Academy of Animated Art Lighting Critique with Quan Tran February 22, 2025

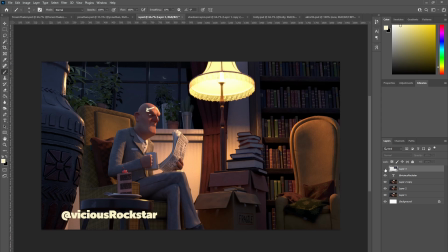16:48 It's a great start. Are you do you feel like it's in a good place, or do you have some more work to do lighting wise? I think it's a good starting place, Mm. but I think there is a bit more I could possibly do.
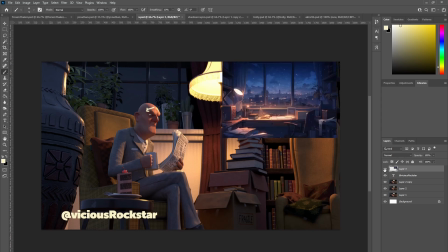17:09 Yeah, I feel like my intuition tells me it needs to feel a little bit punchier, like the reference I'm seeing at least in the shadows here.
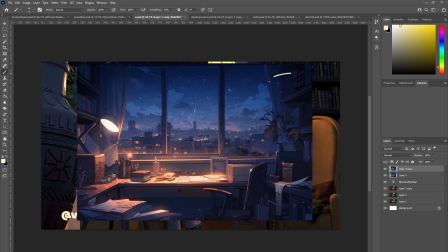See the blacks. I'm seeing a lot more blacks.
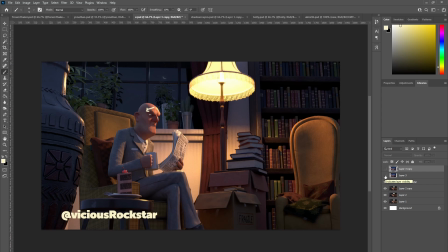17:45 So is mine too bright? I feel like it's a tad. It feels a tad bit too ambient, and maybe look at your ambient lights, the cooler ambient lights, and see.
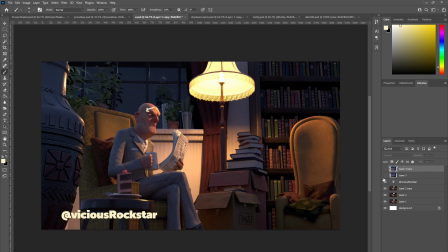18:05 Have a few tests in bringing it down and seeing whether you can bring some more of the blacks back in, because I feel like
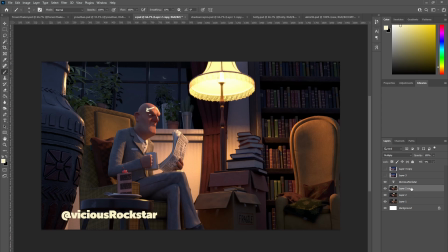18:20 the midtones here in general are a little bit too dominant in the scene.
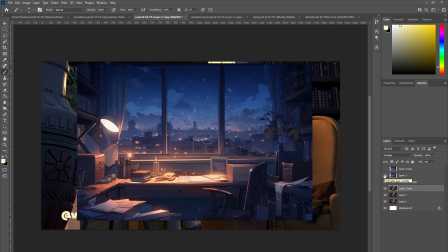18:32 I feel like your reference, I feel like the shadows are definitely more prevalent. Yeah. Yeah. Should I soften the shadows on the key, or should I leave them?
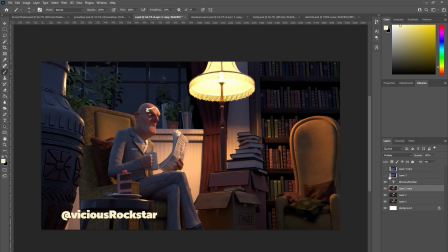18:50 I think that's actually working really well in terms of what you're trying to express through the lighting, sort of the emotional resonance of the scene. I feel like it's actually pretty spot on, but
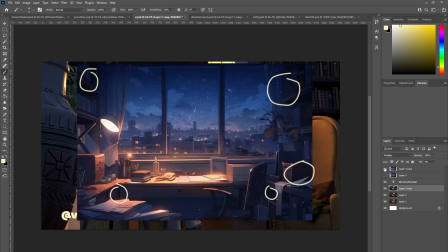the ambient blues here seem to actually quite dominate the scene compared to this one.
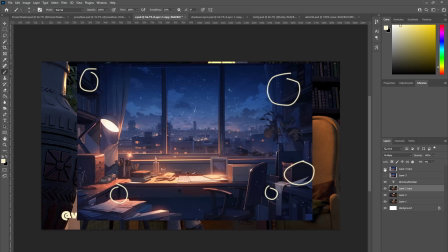19:23 This one, the key's more localized, the lamp key is more localized than in this scene.
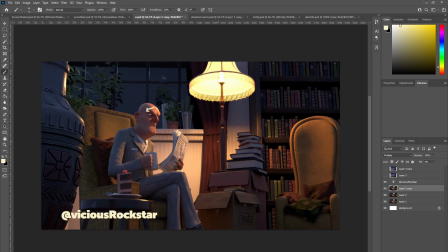19:33 Okay. Yeah, so maybe look at attenuating that light so that maybe the fall off, you're reducing the fall off.
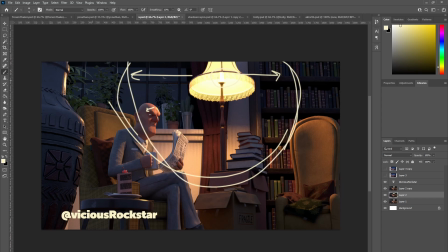19:55 And then the blue ambient light coming through, maybe that's a little bit more that takes over the scene a bit more. Yeah. Yeah, I understand. Yeah.
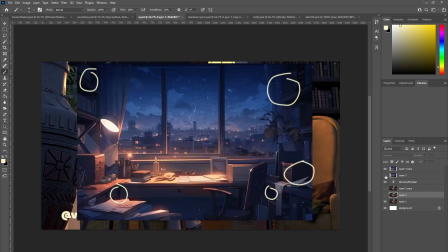20:17 But yeah, off to a great start. Looking really good.
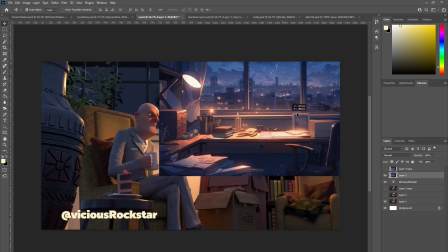20:21 Thank you. Thank you. And did you want me to take a look at your
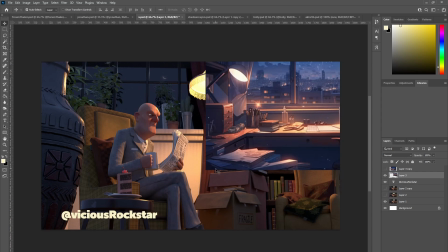20:30 alleyway scene? I think you pretty much got the idea. Let me see.
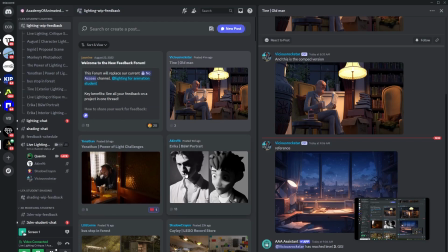20:36 Oh, you did do some updates for it. That's right. One sec. Yeah.
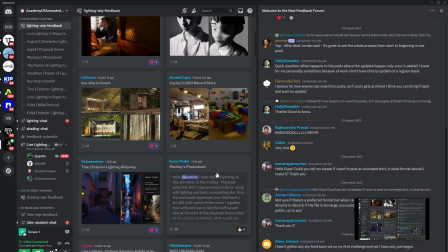20:44 Let's see.